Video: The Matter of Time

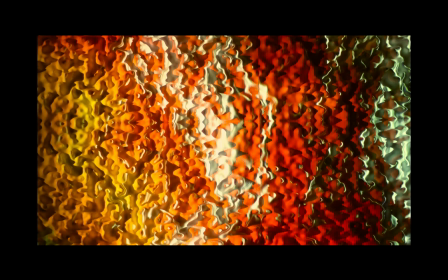474s
Though the projection wall itself is modeled after the taste bud of the wild mouse, given the right angle and proximity, the visually ambiguous wall appears to fluctuate in scale between the microscopic and the gargantuan,
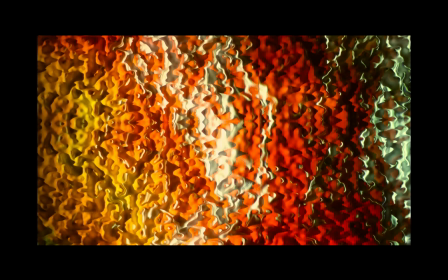488s
and with this fluctuation the viewer's sense of bodily scale also fluctuates between the minuscule and also the monstrous.
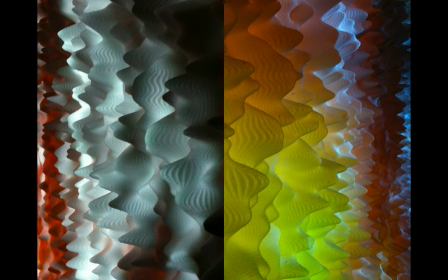498s
The two videos projected at oblique angles on either side of the sculptural surface reveal two distinct time periods between twilight and sunrise, a condition that can only exist by way of technology. The immersive environment provokes an affective alignment of the visual and the acoustic rhythms found within,
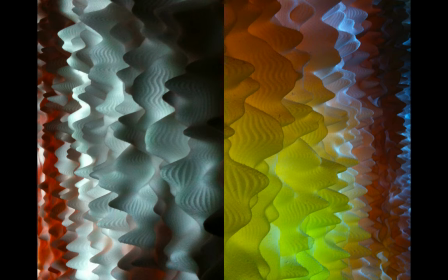518s
submerging the viewer in a complex sensorial experience.
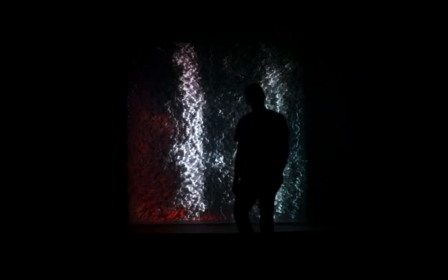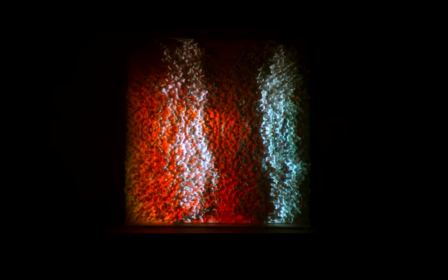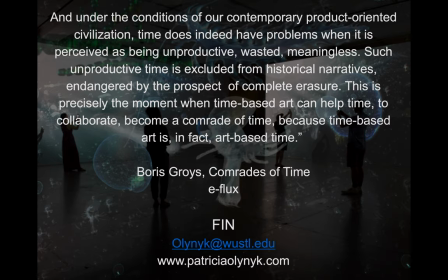571s
Under the conditions of our contemporary, product-oriented civilization, time does indeed have problems when it is perceived as being unproductive, wasted, or meaningless. Such unproductive time is excluded from historical narratives, endangered by the prospect of complete erasure.
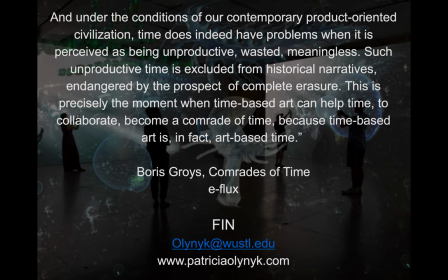589s
This is precisely the moment when time-based art can help time to collaborate, become a comrade of time, because time-based art is, in fact, art-based time. Thank you.